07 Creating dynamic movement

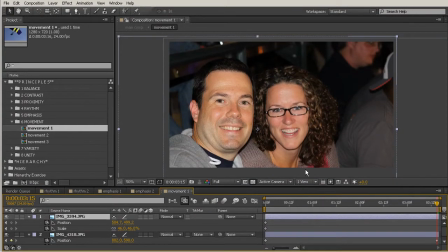243s
So we have a picture here of two people, and I can't tell you how many times I've noticed whenever I'm doing one of those
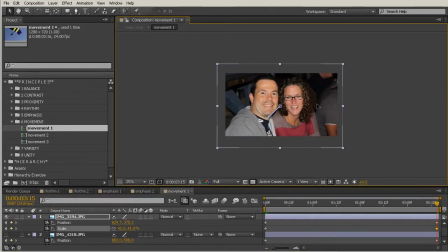252s
just kind of pre-keyed slideshows that it'll look almost something like this. Let me reposition these keyframes here. So we'll have our picture right there in the beginning. It starts off well, and then it'll zoom in and do something like this.
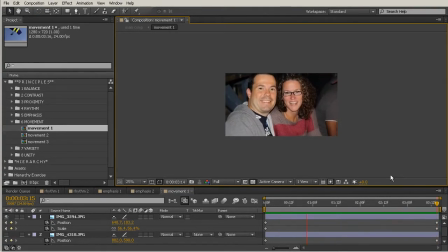271s
So we watch that, and that just looks really strange. The people's heads begin to get cut off. Their eyes are off frame. Not what you are expecting. Now, it's not as obvious as the really just following that animation path that a parachute would have,
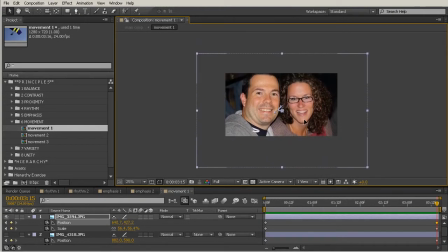287s
but it just is common sense that you would want to reframe this so these people would just be taking up the frame at that point. So now we have something that looks like that. And if you have this issue here where when you change your keyframes up,
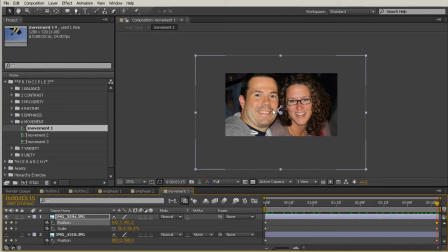303s
you start getting these odd little curvy lines, you can simply select your position keyframes, right click, go to keyframe interpolation, or you can get to that through the animation menu as well.
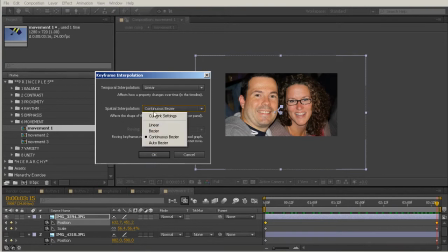319s
Then change your spatial interpolation to linear.
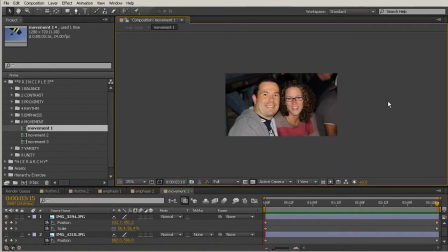321s
And that's going to fix that just so that that's not kind of doing that little sway curvy thing you saw there. So obviously this is a lot better compositionally because we can see the focal point.
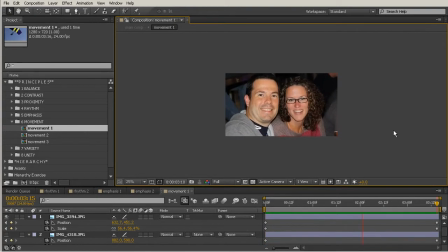334s
So keeping that in mind, sometimes your movement can maybe get a little off when you're doing a lot of pictures or something like that. So you want to keep in mind that you're always emphasizing that focal point. Okay, so let's go ahead and move on to our next example.
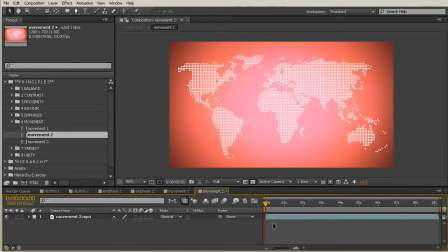348s
This movement 2 is what I'm going to open up. And I just want to do a quick frame preview of what this animation looks like. Now, one of the first things you start to notice as you watch this is that those lines lead where your eye is going,
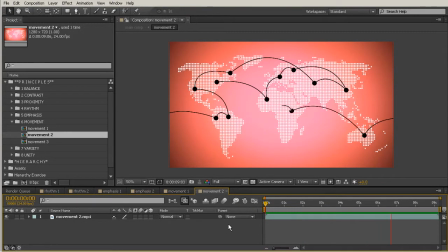363s
and then the dots kind of create this landing place for where the line has hit. So pretty interesting, gives you some movement and gives you kind of just an idea of maybe this could
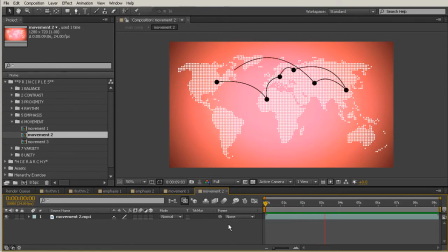378s
be a video for a travel agency or just really anything that would want a topical view like this. Now, let's go ahead and look at our second example, movement 3.
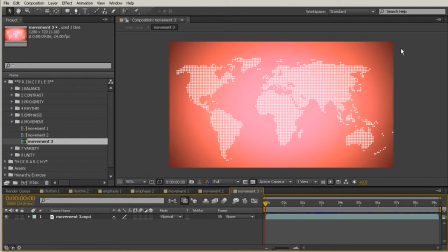391s
Okay, so right away, it feels like it's exactly the same composition, but let's do a quick frame preview so you can see the difference. Now, the only thing I've changed here is that the camera is following where that line moves.
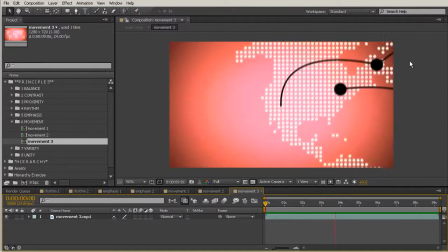408s
So you get a lot greater sense of urgency with a
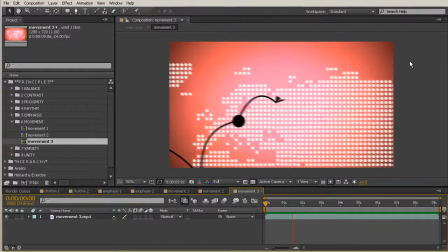414s
composition that moves in this way than in the last one. Same exact animation speed, same path.
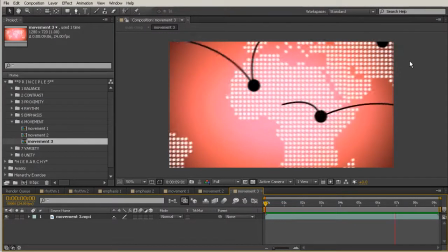421s
The only thing changing is that the camera is zoomed in,
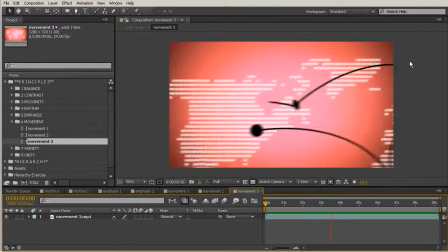425s
so we are emphasizing where that movement is taking us a lot more heavily than just kind of passively watching the line bounce around.
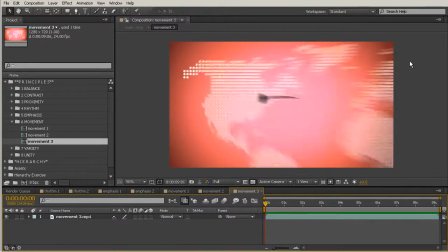433s
You can't ignore now where the
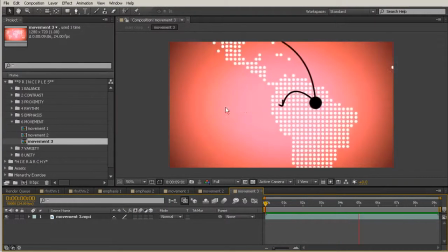437s
path of this line is going because it's always right in the middle of the viewer here. So keep that in mind whenever you want to create a sense of, wow, we're traveling around the globe really fast. This is going to be a much more effective means of doing that.
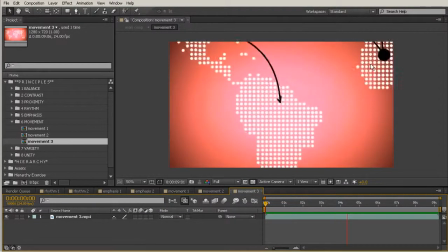455s
So really any movement you have, the closer you are to something like this that's leading you around, it's going to feel a lot more urgent than something that's just kind of backed away and feels a lot more passive.
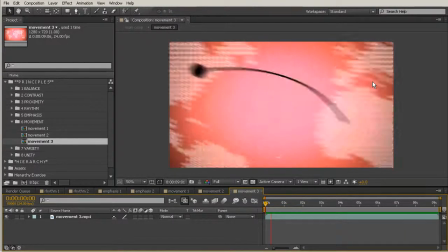469s
Okay, so in this lesson, we learned that although movement is given in motion design,
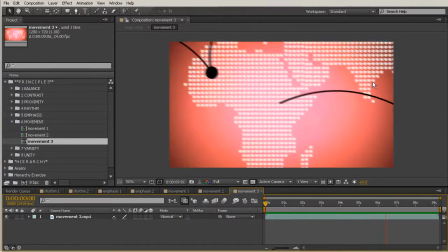476s
there are different ways we can manipulate this principle to change the feel of our video.